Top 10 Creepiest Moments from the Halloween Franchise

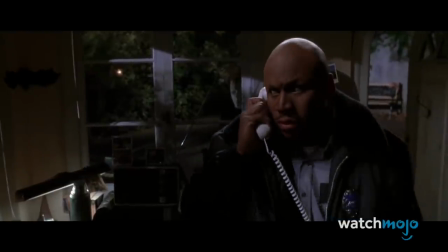[0:00]
This series has given us some of the creepiest scenes ever put to film.
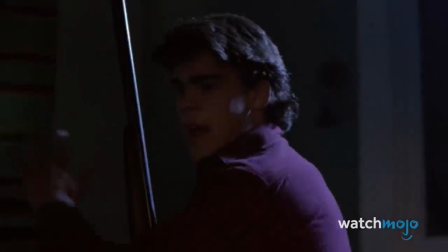[0:04]
Welcome to WatchMojo.com, and today we're counting down our picks for the top 10 creepiest moments from the Halloween franchise.
It's 4 days to Halloween, Halloween, Halloween. It's 4 days to Halloween, Silver Shamrock.
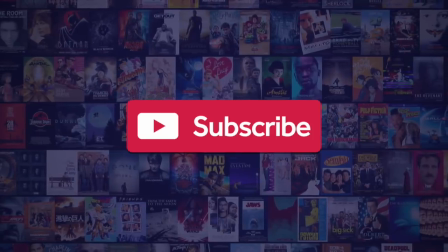[0:19]
Before we begin, we publish new content every day, so be sure to subscribe to our channel and ring the bell to get notified about our latest videos.
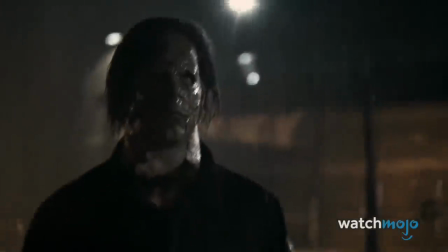[0:28]
For this list, we're looking at the absolute scariest scenes from the Halloween franchise and ranking them based on a combination of personal preference and legacy.
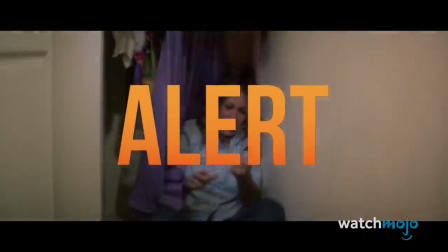[0:37]
Also, as always, a spoiler alert is now in effect.
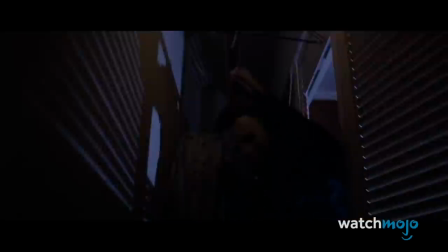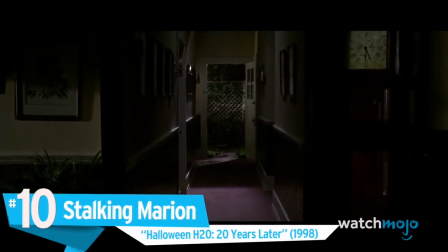[0:49]
Number 10. Stalking Marion, Halloween H2O, 20 years later.
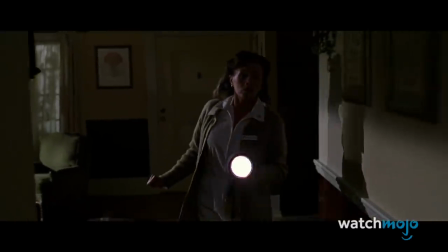[0:54]
Despite the rather goofy name, Halloween H2O was a decent entry in the Halloween franchise,
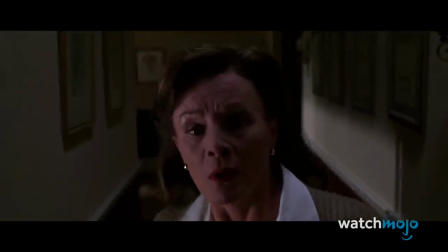[0:59]
and a welcome return to form, especially after the dreadful curse of Michael Myers.
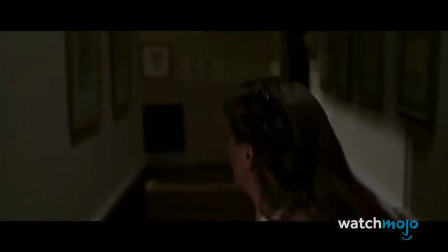[1:04]
The opening scene, which features Michael stalking and eventually killing Marion,
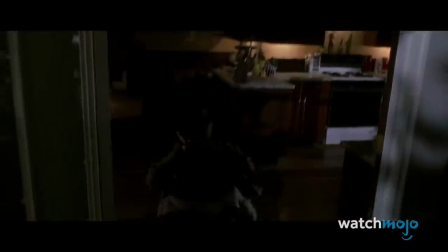[1:09]
was easily one of the movie's high points, and it proved that the series was back in capable hands.
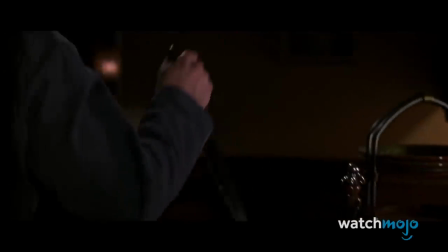[1:18]
It featured the classic Halloween staples, like slowly building tension and creepy shots of Michael randomly appearing in the background.
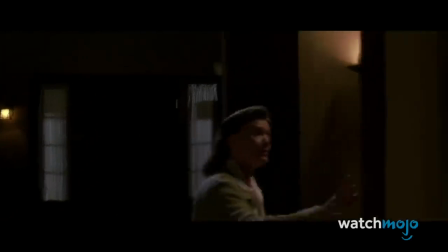[1:26]
It also contained one of the most memorable shots of the entire franchise, a quick glimpse of Joseph Gordon-Levitt with an ice skate buried in his face.
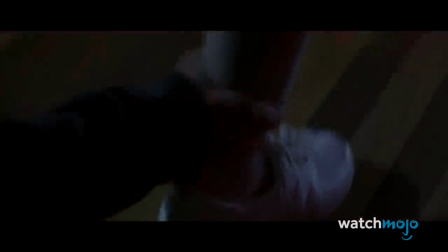[1:34]
Now that's just good slasher movie entertainment.
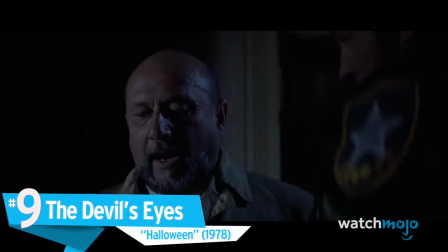[1:41]
Number 9. The Devil's Eyes, Halloween.
I met him 15 years ago.
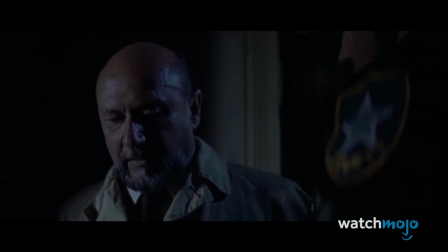[1:47] I was told there was nothing left.
This scene proves that you don't need shrieking violins, sudden loud noises, or buckets of blood to craft a creepy scene.
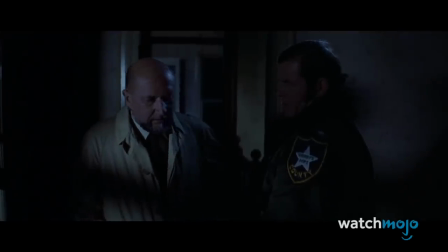[1:55]
Sometimes all you need are poetic words and a fantastic actor to sell them.
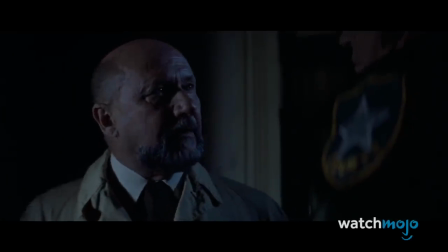[2:00]
Due to Michael's boogeyman nature, we don't get to learn a whole lot about him as a person, but this speech does a fantastic job of both filling in the blanks and selling his pure evil to the audience.
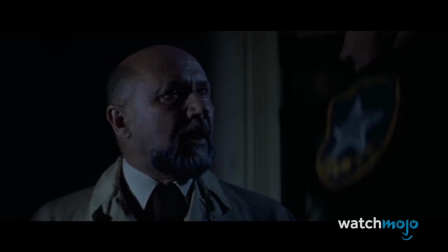[2:10] I met this 6-year-old child with this blank, pale, emotionless face and the blackest eyes, the devil's eyes.
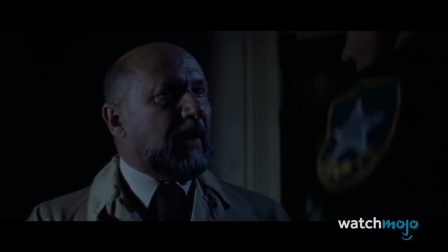[2:24]
This speech's content is harrowing and unsettling, and Donald Pleasance sells every last word of it with his vigilant yet anxious performance.
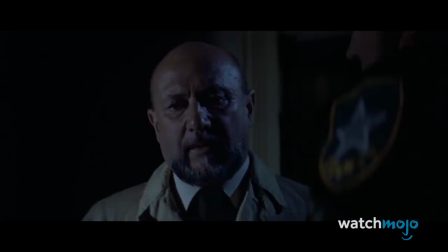[2:33]
It remains one of the series' most famous scenes, despite there being no conventional frights to speak of.
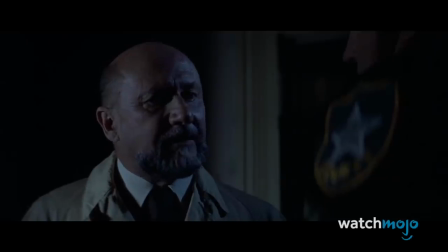[2:39] I realized that what was living behind that boy's eyes was purely and simply evil.
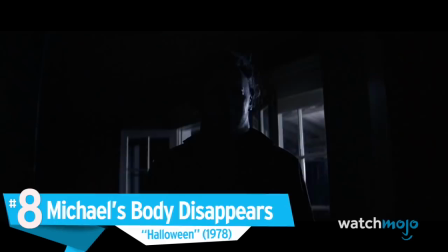[2:44]
Number 8. Michael's body disappears, Halloween.
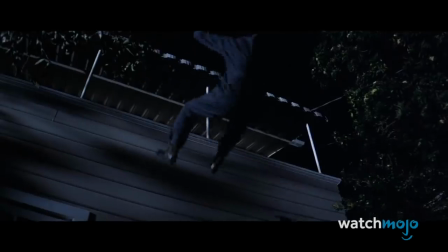[2:51]
Try as you might, you may find it difficult to name a more iconic horror movie ending.
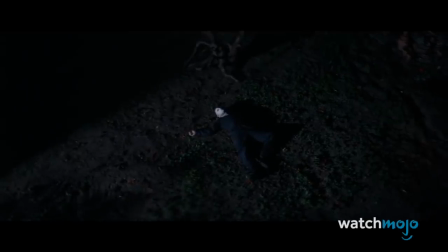[2:56]
It confirms that Michael truly cannot be stopped, and may in fact be an immortal supernatural boogeyman.
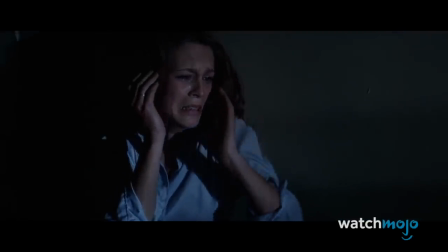[3:03]
It also leaves the audience on edge, wondering where and who he'll pounce on next.
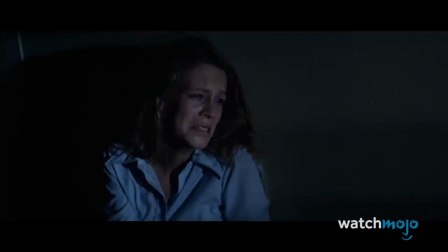[3:08]
Both Loomis and Laurie's faces say it all.
Ah, crap, what now?
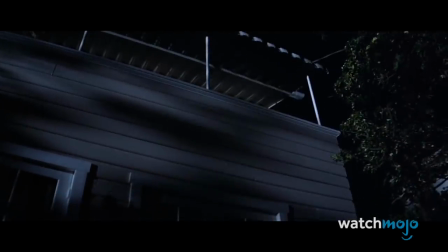[3:12]
While the unstoppable slasher may be cliché today, it was groundbreaking in 1978.
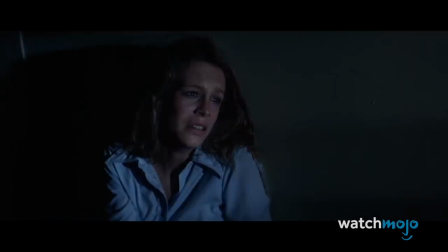[3:18]
This movie arguably started the entire slasher genre and was one of the first to implement the invincible killer trope.
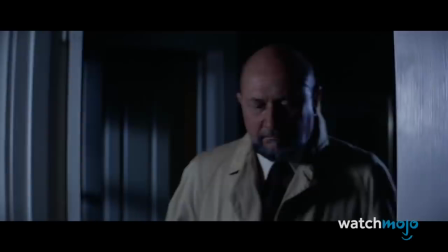[3:24]
It's not only one of the creepiest, but arguably one of the most influential endings in movie history.
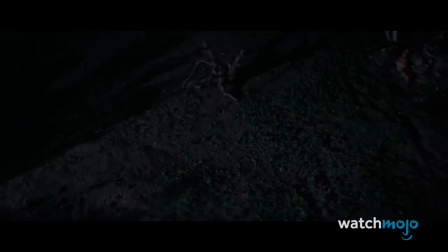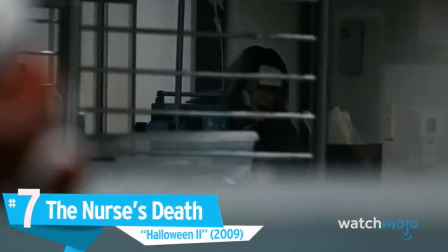[3:38]
Number 7. The Nurse's Death, Halloween 2.
I need something for my head.
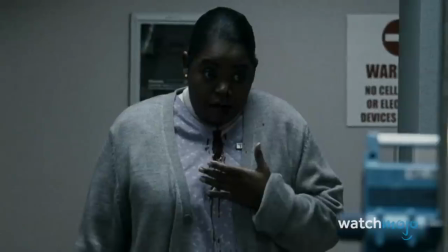[3:43]
Halloween 2 was heavily criticized for its brutal violence, and like it or not, it is on full display in this horrific scene,
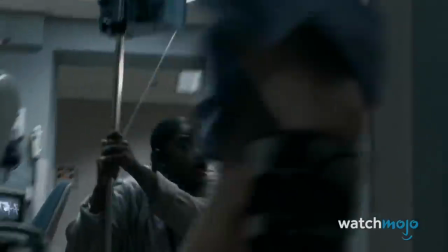[3:51]
which sees Nurse Daniels, played by the oddly cast Octavia Spencer, being ferociously slaughtered by Michael.
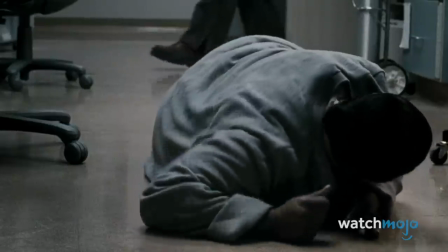[3:57]
This scene forgoes the subtlety of John Carpenter and goes all-out Rob Zombie, including fast cuts,
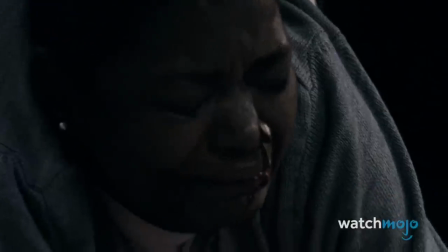[4:03]
loud, brash music, and the nauseating sounds of slicing flesh, cracking bone, and squirting blood.